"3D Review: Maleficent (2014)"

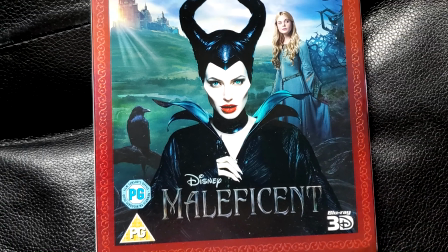(0:06)
Maleficent from 2014, an import from the UK that, at least the 3D disc, is region-free.
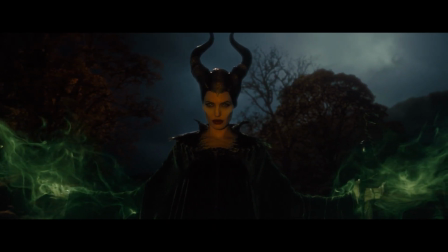(0:14)
Now, nothing puts a shudder of fear down my spine like a Disney remake from the modern era.
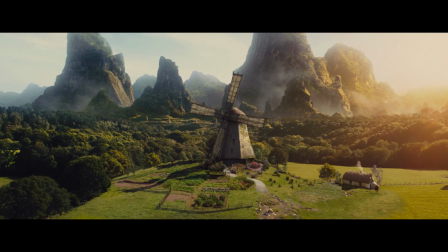(0:21)
But my fears proved wrong. Maleficent is rather magnificent.
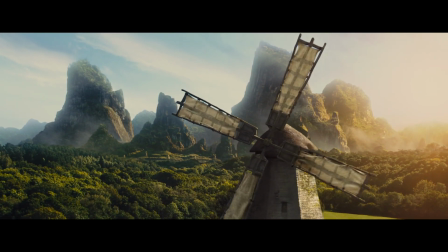(0:28)
The 3D, the cinematography, and yes, even the story hit it out of the park.
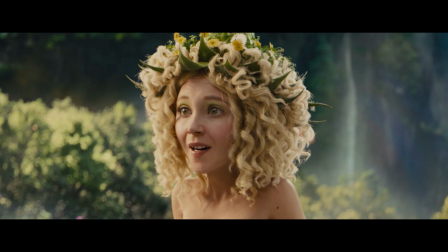(0:34)
This may be the first Disney remake that actually improved on the original.
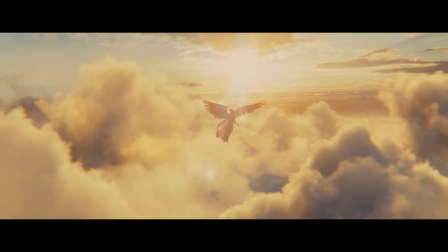(0:40)
The cinematography is so stunning that the 3D conversion almost feels incidental.
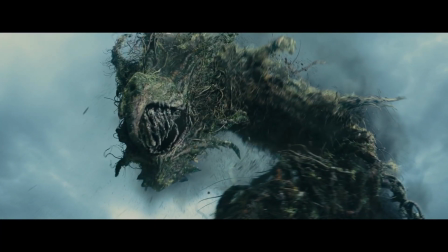(0:47)
It's a great example of how photography and stereo are interlocked in the effect on the brain.
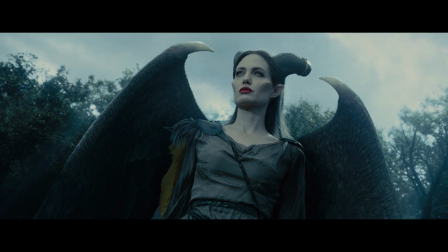(0:55)
I think I'd be a lot more nitpicky about the stereo if there was nothing to see.
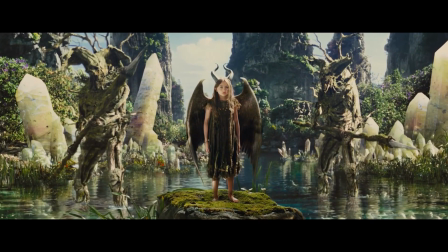(1:02)
If the images were boring to begin with, then I'd want the stereo to pick up the slack.
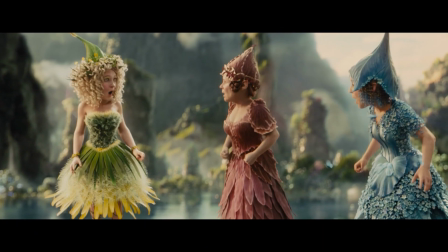(1:07)
As it is, this movie could be framed and hung on a wall.
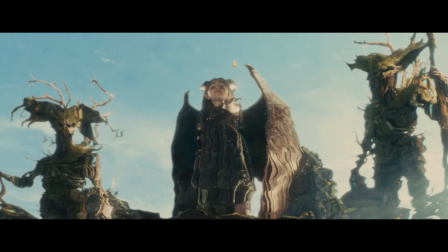(1:11)
It's a beautiful, surreal work of art that is, well, enchanting.
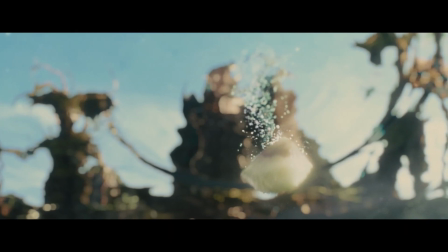(1:18)
Occasionally, we get a shot that is mostly a shallow two-layer stereo image, yet it still works.
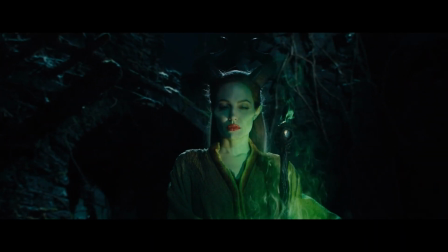(1:25)
It absolutely works. One of the reasons it works is many of these two-layer moments push the background deeply into the screen,
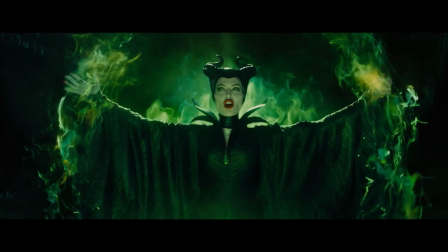(1:34)
so you get enormous separation between the foregrounds and, say, perhaps some mountains in the back.
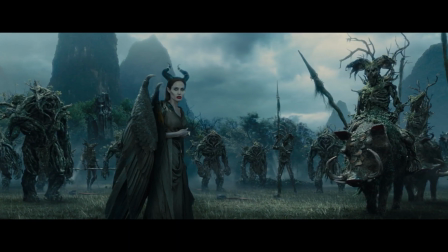(1:40)
When in the forest, we get mostly terrific and detailed separation of trees and branches.
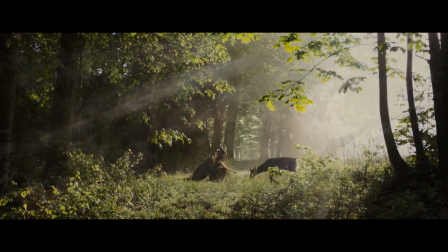(1:48)
True, it is often selective. It is only for a certain sampling of the terrain, but again, it works.
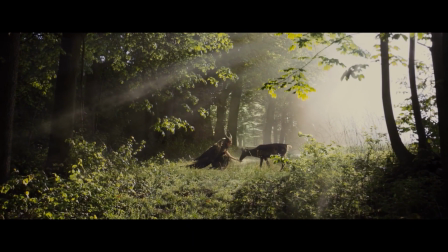(1:56)
Often imperfect, but it chooses its targets wisely and delivers an
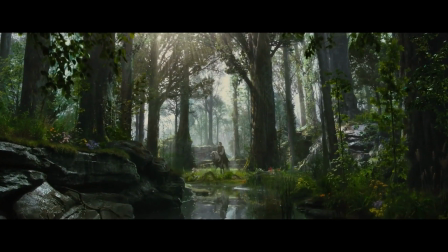(2:01)
unoffensive stereo scene that often just feels right.
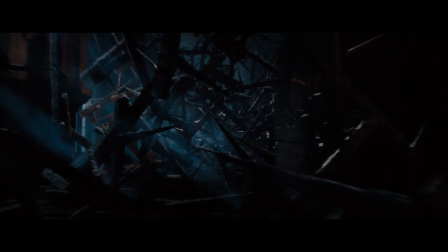(2:06)
These shots of these thickets never really gave me the feeling that I was looking into the thorns.
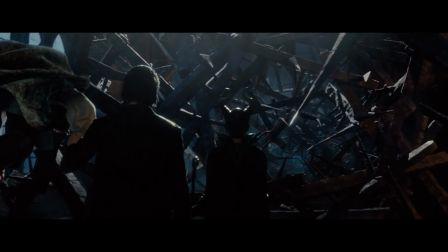(2:13)
We see the stereo mostly in things that are standing in front of it.
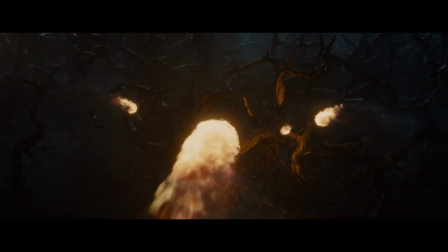(2:18)
But for what we get, it's really not bad at all.
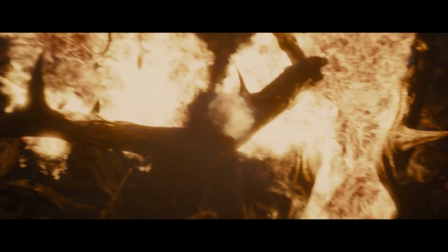(2:24)
Overall, it's all neither grand or over the top,
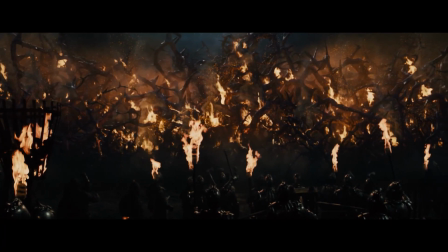(2:28)
but it gives a just enough effect to immerse me into the movie.
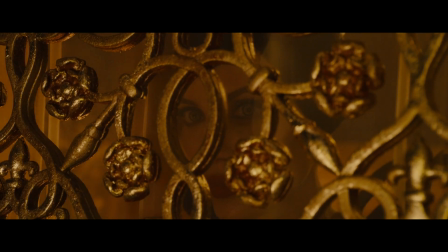(2:34)
Notice this wonderful yet simple moment of a face behind a screen. We see its frame given some nice,
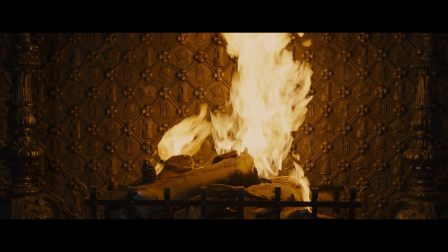(2:42)
almost macro lens detail that helps provide us with a window-type feeling to the moment.
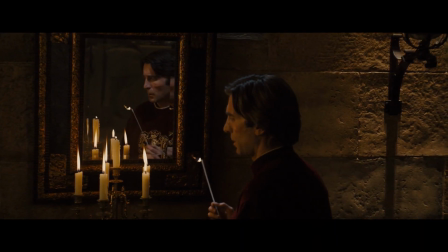(2:48)
And I just have to point out they have some
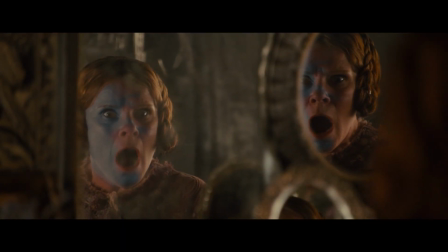(2:52)
wonderful mirror shots in this movie that always look fantastically magical.
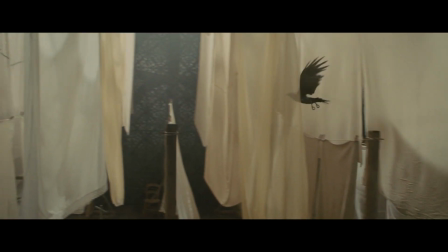(2:59)
And here we have a bird flying behind a clothesline, which makes for an interesting stereo experience.
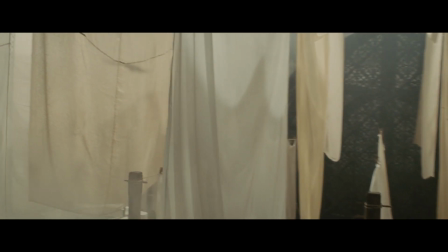(3:07)
We cross over from looking slightly past the blankets to tracking a shadow on them,
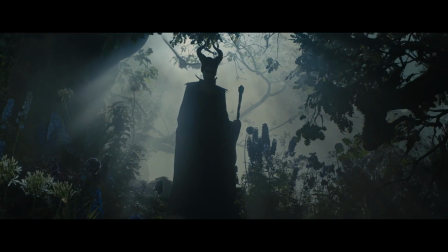(3:13)
all while the wind flaps the fabric a little into the foreground, just kind of tickling our eyes.
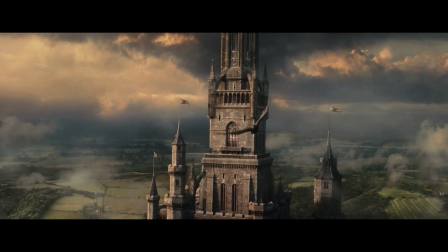(3:21)
In the matter of a moment, we are invited to traverse the entire stereo stage, yet the shot feels tranquil, almost serene.
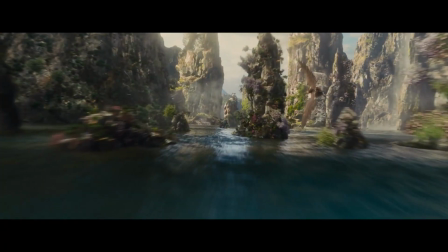(3:30)
There are swooping flight over water shots that feel like we jumped into Avatar.
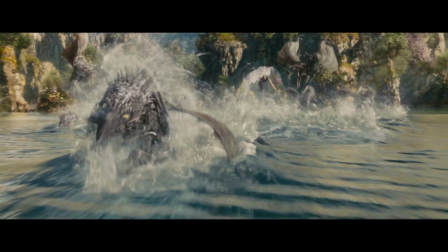(3:35)
Indeed, it's hard not to believe the land of the fairies was not at least a little inspired by Pandora.
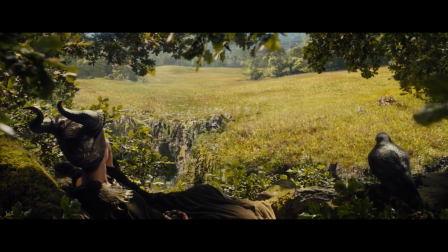(3:42)
This is mostly an observer's movie, a movie of dialogue, of experience and exploration inside of a new, fantastic world. Though it's not a long movie, its pace feels very gentle, and that too helps with the stereo experience.
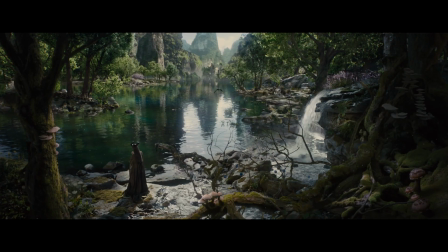(4:02)
3D likes it slow, as I've said many, many times. Yet, at the end, they do squeeze a lot of action into the very end of the movie.